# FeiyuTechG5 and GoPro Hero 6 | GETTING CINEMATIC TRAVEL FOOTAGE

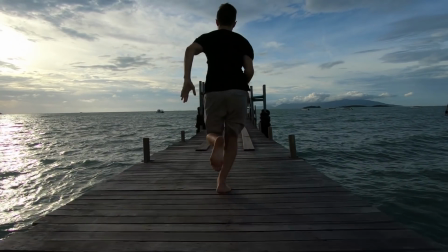It is the perfect mode to get nice and low to the ground, to get those really cool dynamic following shots, or to make your subjects look that much larger. Just remember, if you guys are switching to low mode, rotate the handle around the side like this.
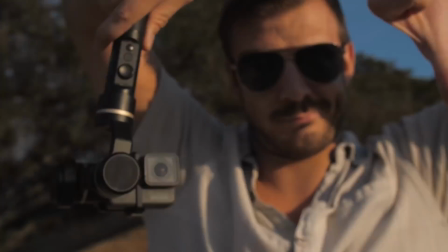Don't throw it over the camera because the motor will be in the shot. Tip number 4, hold the camera at a 45-degree angle.
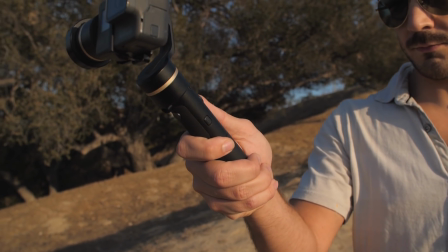This will help stabilize the Y-axis of your shot since the camera will have some room to move up and down as you walk. Tip number 5, use the foreground and the background together. If you are filming something that's far away, it can be very difficult to see any movement.
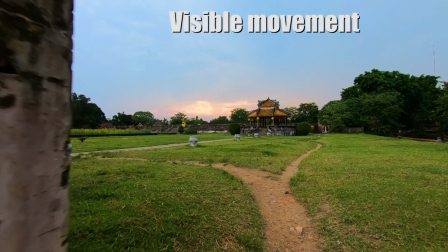Use something in the foreground to emphasize movement and show much more depth in your shot.
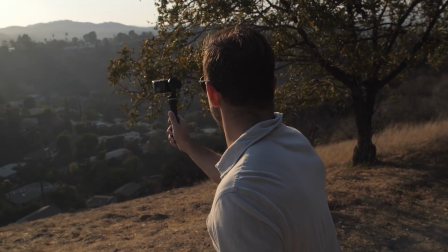It could be anything from trees to a light post to people moving around. Just make sure that there is some distance between your foreground and your background, and it's gonna make your shots much more dynamic. Tip number 6, not too slow and not too fast.
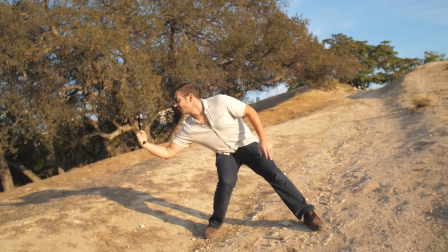It can be very tempting to just blaze through a shot, especially if you're filming at 120 frames per second, because you could slow it down in post. But this might actually ruin your shot in a couple of ways. Because you are moving so fast, you don't even have a chance to catch the screen and you might be missing your subject in the shot.
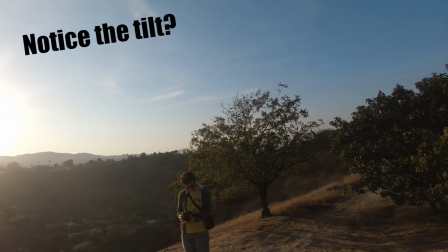Also, the gimbal itself might actually struggle to turn fast enough in order to keep your subject in the shot, and you might get some jitter caused by the motors.
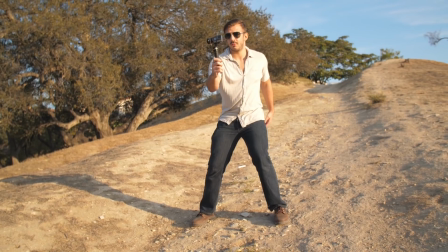Now at the same time, guys, don't go too slow, because human error might give you a little bit of a jitter that the motors might not pick up on. And if you plan on slowing the footage down in post anyway, there's really no need to go slow in the first place. Give a nice smooth movement wherever you're shooting and you're gonna be fine. So there you have it, guys. The FeiyuTech G5 and the GoPro Hero 6 is an awesome combination for you to get some very awesome cinematic travel shots while you're abroad. Let me know what your thoughts are on the gimbal in the comments below. I'd love to hear what you guys have to say. If you guys like this video, be sure to hit that subscribe button. A like and a comment won't hurt either. Thank you guys so much for watching, and I'll see you in the next video.